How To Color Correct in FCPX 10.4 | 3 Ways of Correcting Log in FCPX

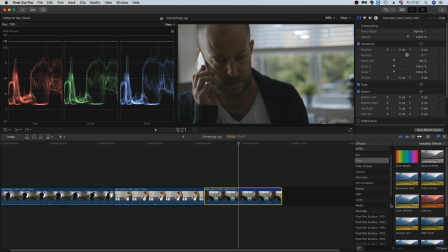[8:20]
thought my computer had crashed there because the mouse stopped moving. No, it hadn't. I just moved my mouse off the edge of the mouse mat. Now we're going to select the color curves. We're going to add the color curves onto this shot, and we're going to go into the controls.
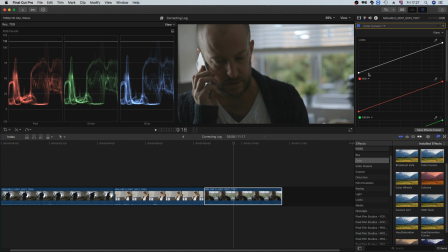[8:34]
This point here is the shadows. This point here is the highlights. I'm just going to drag the shadows down a bit. This is a very contrasty shot, so I'm not going to go quite to pure black, but I am going to push it quite close to about there.
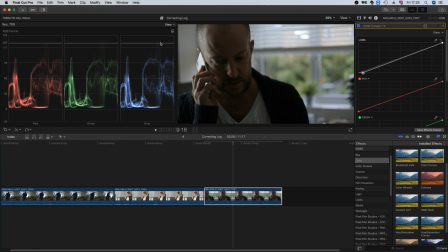[8:54]
With the highlights, we have got a bit of detail above the pure white line, but we have this clipped window detail here, so I'm not too worried about that, and I'm going to push the highlights a little bit further.
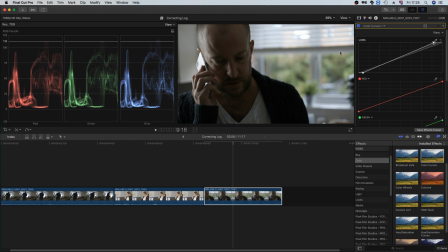[9:10]
There we go. For the basic contrast, this is all right, but the midtones aren't, I'm not entirely happy with them. And it's fairly simple. You can see the highlights, that's a point there, and the shadows, there's the point there. But there's no other points in this line for the midtones, and we have to add them in ourselves.
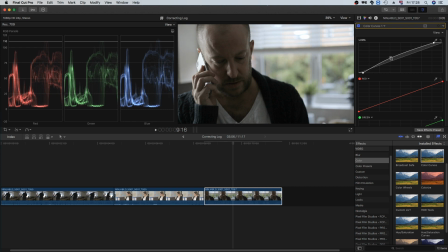[9:27]
So I'm going to put a point here. I'm just going to drag it up and move the point around and see whereabouts I want to have it. Now I do want to keep some of the contrast in, but I don't want the face to be in too much shadow.
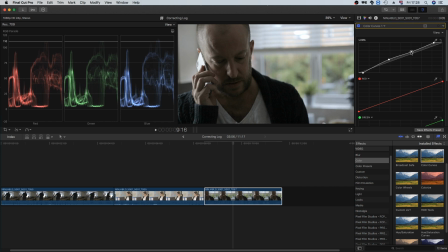[9:45]
So I'm going to go around here. I'm actually going to bring this bit down a little bit, and I'm going to bring the darker end of the image down a bit 2. It's a bit much. Again, you want to be nice and subtle.
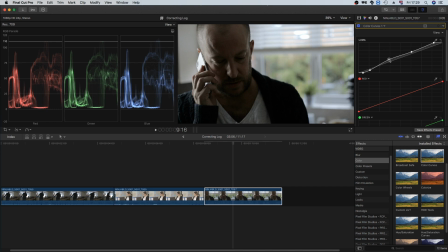[10:03]
I'm actually going to dial back down my mid-tone adjustment a bit because I think that's a bit too much. So here we have a before and an after. There's some good contrast in here. And I'm actually now seeing that this jumper here, it's gone a little bit too dark.
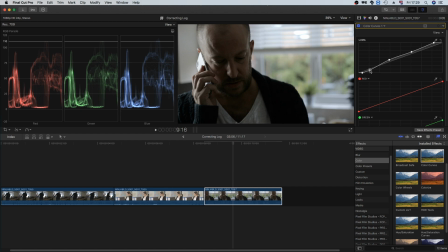[10:19]
So I'm just going to pull a bit of brightness back into the shadows, but not too much. And that's pretty good for the contrast. And now we're going to add the color wheels back in to this shot. And we're just going to use them to add some more saturation in.
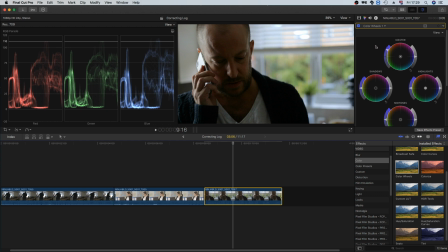[10:37]
About there looks good.
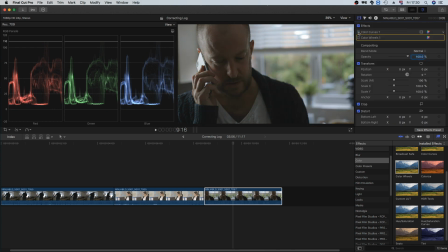[10:40]
So to do a before and an after, first of all, we're going to add some contrast and gamma, and then we add some saturation in. Now, if I were to be grading this shot, I would apply my color grade, and then I'd actually come back and probably adjust the correction a little bit, depending on how the skin tones and the shadows came out.
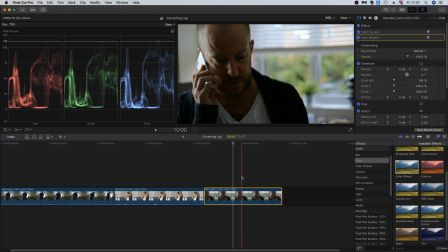[10:59]
But for a basic correction layer, this is definitely good. I am happy with it. You do want to be careful not to push the shadows too far with the color curves, because already I can see a little bit of noise and compression artifacts coming in, even though this was shot in ProRes.
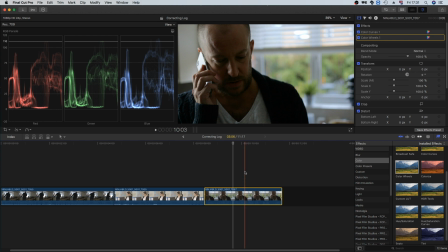[11:16]
So there's a lot you can do in post, but you have to be careful not to push the image too far. In the future, I am going to do some color grading tutorials where you play around with the colors a bit more and give your footage a stylized look. If that sounds interesting and something that you don't want to miss, then be sure to subscribe, and if you found this video useful, then leaving a like would be much appreciated. See you later.